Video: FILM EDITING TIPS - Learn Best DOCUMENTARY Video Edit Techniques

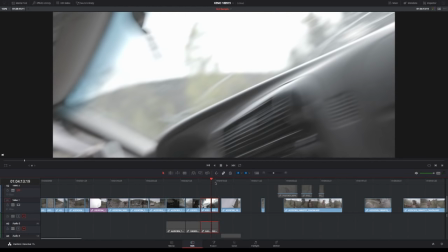Okay, and then we cut on that movement, and we just check so we get everything.
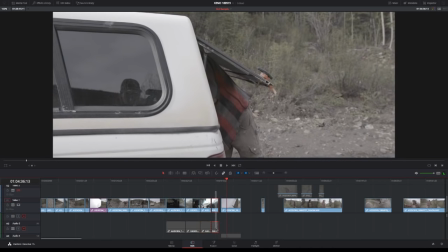We don't need that. Okay, and then we cut to that. Okay, so off
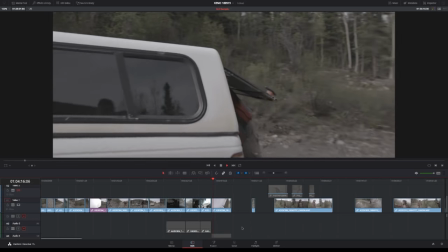So mostly I'm looking for like, oops, now I deleted this again.
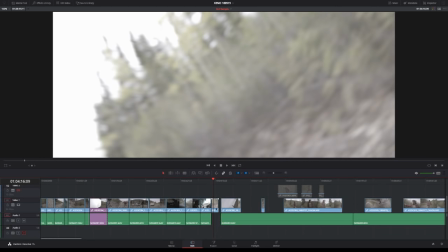So mostly I'm looking for movement of some kind in terms of like getting the flow in, and rhythm in the edit.
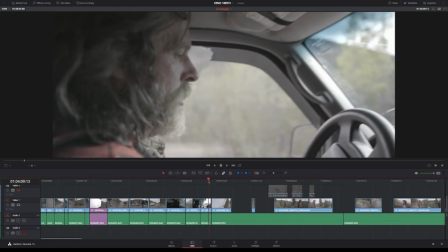So
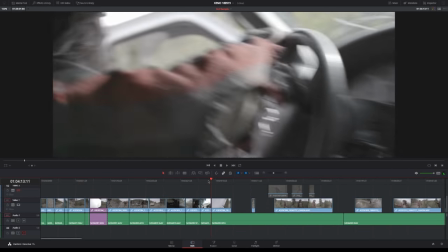you would just go like, okay, this movement,
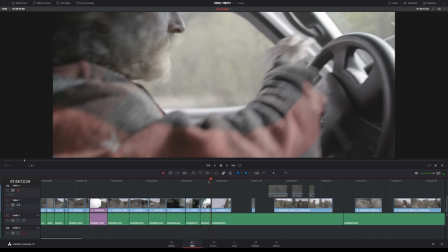just as it's starting, or like cut from movement to movement, that's usually what works.
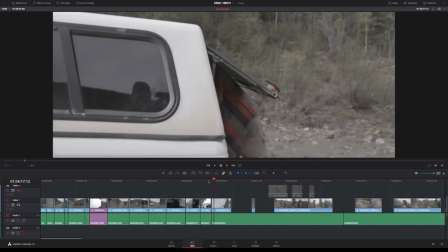Now we need to just go to this part. Here we go.
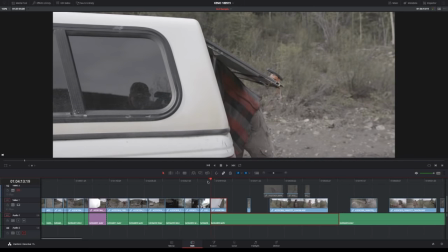Let's see how they cut with that much movement, or if you need to have less. Okay, so that feels like it feels jumpy, so you probably need this much instead, maybe.
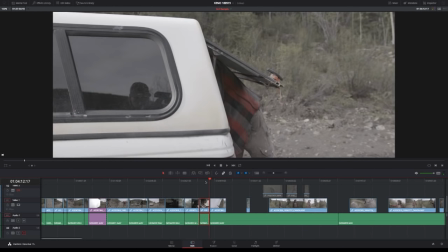That could be enough.
It looks like the road's a little choppy back there.
Still a bit jumpy.
A little choppy back there.
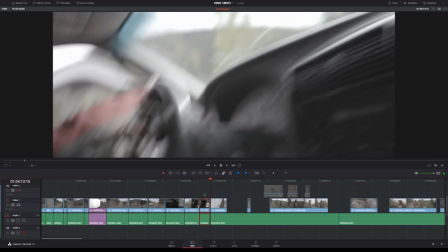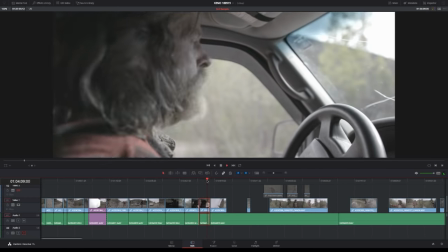Choppy back there.
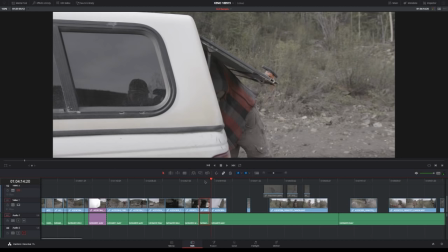That works. So those things are like really fine details, and I wouldn't do that normally now, but I just felt like it was a good example of like trying to get a cut to work. So let's just continue.
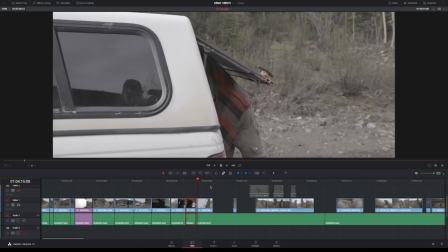Johnny, do you mic the subjects or shotgun?
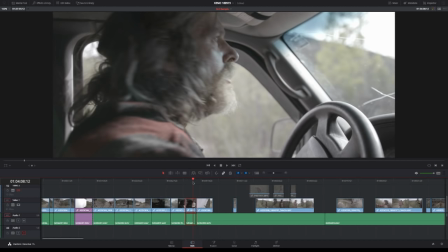I do both, but I mainly use the lab, which is the Electrosonics PDRs with the Sanken COS 11D. So that's this one. But then you have, here you have a mic on the camera as well.
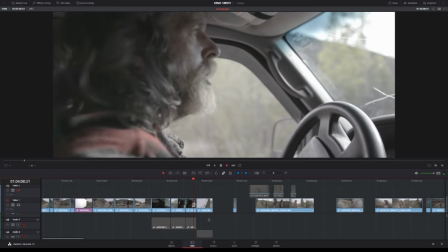A little choppy back there.
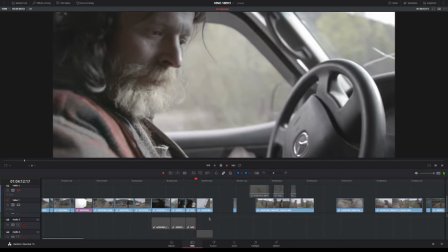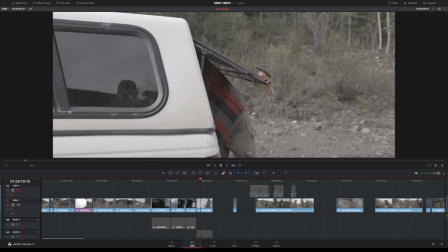And here you see me. If I would do this, I would have to make a decision if I want to use this clip, or if I want to remove myself, or if I want to just show myself.
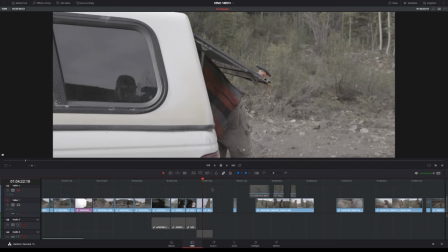That's something you don't need to decide on now, so you just keep it, but at some point you need to make that decision.
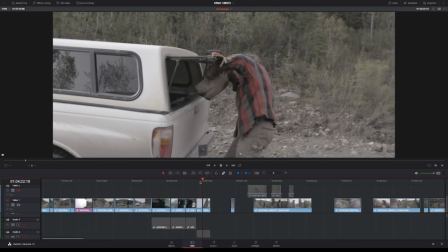Now I think I probably saw myself, so it could work to just go there as well.
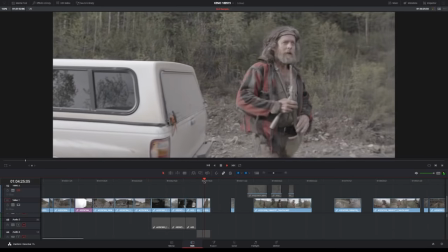Yeah.
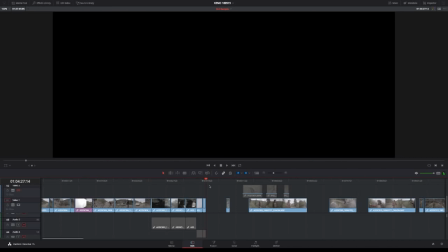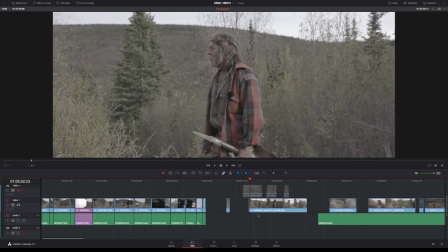Okay, and then we go over here. Now I did the same thing again.
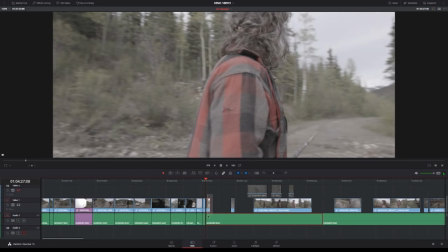There we go.
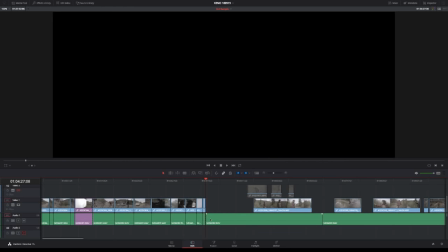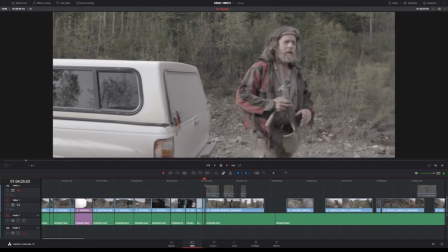Yeah.
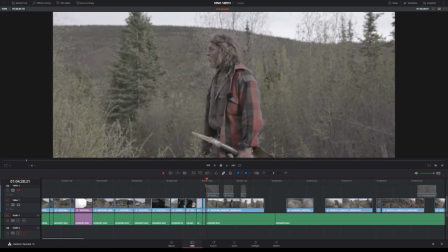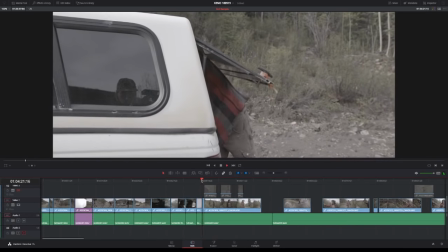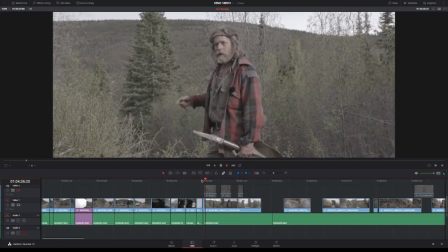They sort of come through this valley from the big valley up beyond
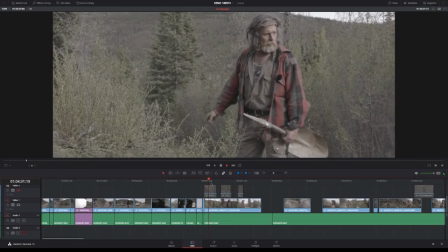this range and spend a few days looking for moose and motor on.
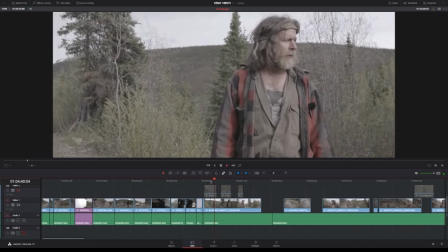Down below town is a spot where the moose congregate a lot, different times of the year, and motor on.
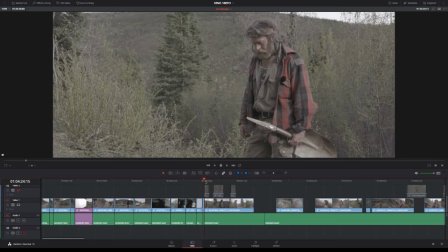So this is pretty important.